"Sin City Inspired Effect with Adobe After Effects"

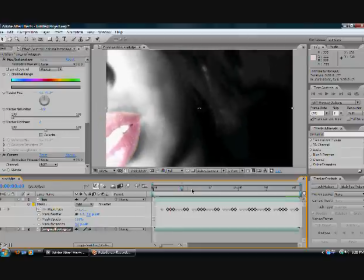[4:10]
So we're going to fix that by bringing up the mask feather.
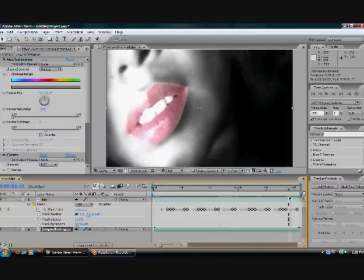[4:16]
If you see right here the line is really harsh. So we're gonna fix that by bringing up the mask feather to 27 pixels, making the edges look so much more realistic. It's
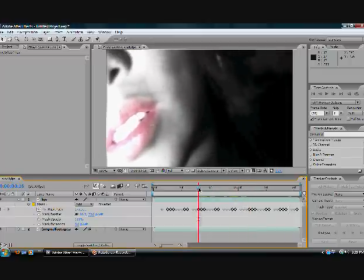[4:34]
already looking so much more better. To change the color of the lips and make them a lovely red,
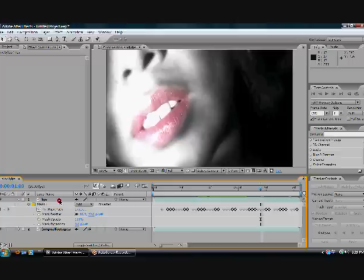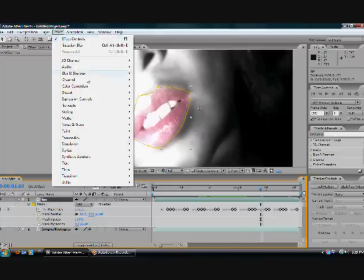[4:50]
color correction, and curves.
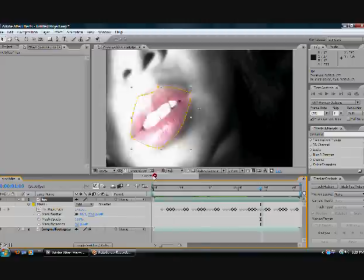[4:53]
Bring down the RGB channel curve a bit to make it a really deep color. But I almost forgot. Right click the lips layer and go to blending mode.
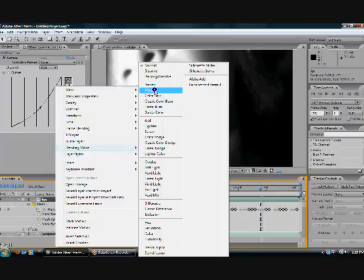[5:11]
Set the mode to multiply and now it looks like it's supposed to.
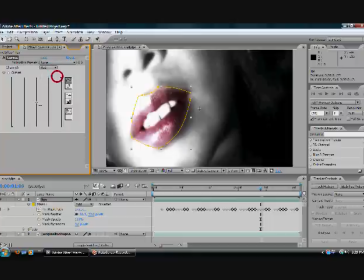[5:20]
Switch the channel to the red channel and bring the curve up a bit and then switch the channel to the blue channel just to make it a little less blueish of a red.
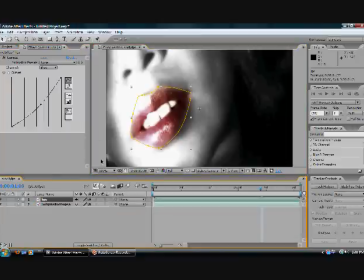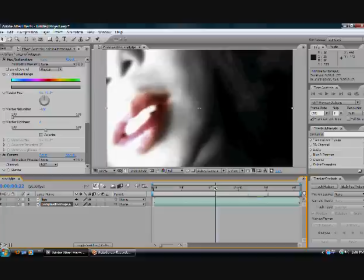[5:45]
After this step you are almost finished.
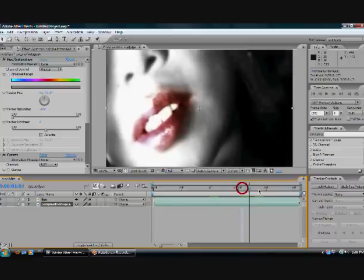[5:51]
To add a really cool slight contrast between lips and the blurred skin.
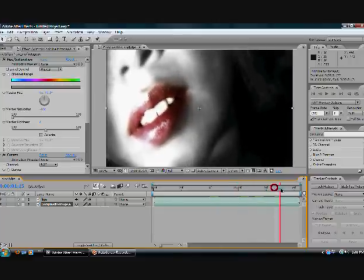[5:57]
You
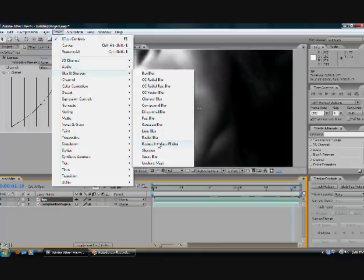[6:00]
are just going to select Effect, Blur and Sharpen, and Sharpen the Lips layer to 15.
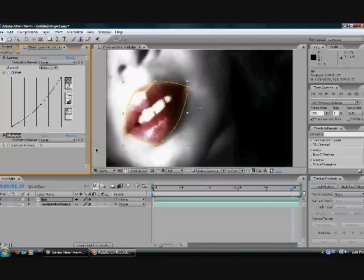[6:09]
The last thing I'm going to do to finish this up is add a new solid black layer. This layer is basically going to be what's used to cover the background scene of the room that I'm in. With a solid layer, excuse me, selected, click on the rectangle tool and drag and mask to the point where the background of the room shows up.
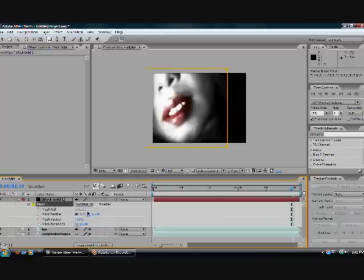[6:36]
Press MM on your keyboard, change the mask from Add to Subtract, and feather the mask out to around 130
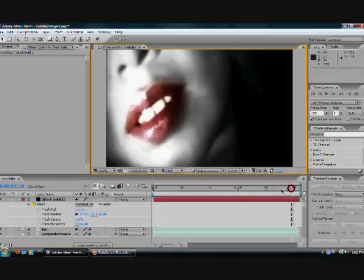[6:52]
Let's preview it.
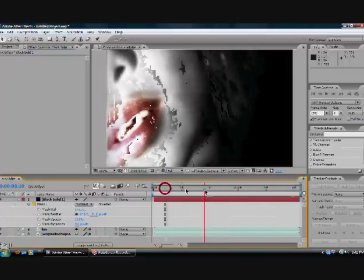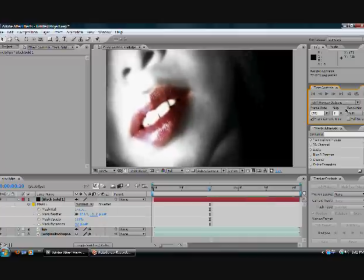[7:01]
Now that you have a consistent looking video with a very cool effect,
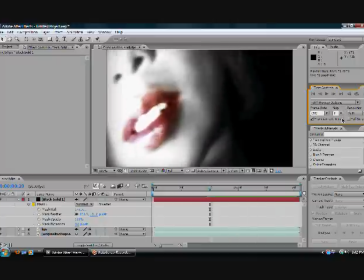[7:07]
be sure to save all your finished projects. Trust me, I've made this mistake so many times. and as always remember to have fun until next time guys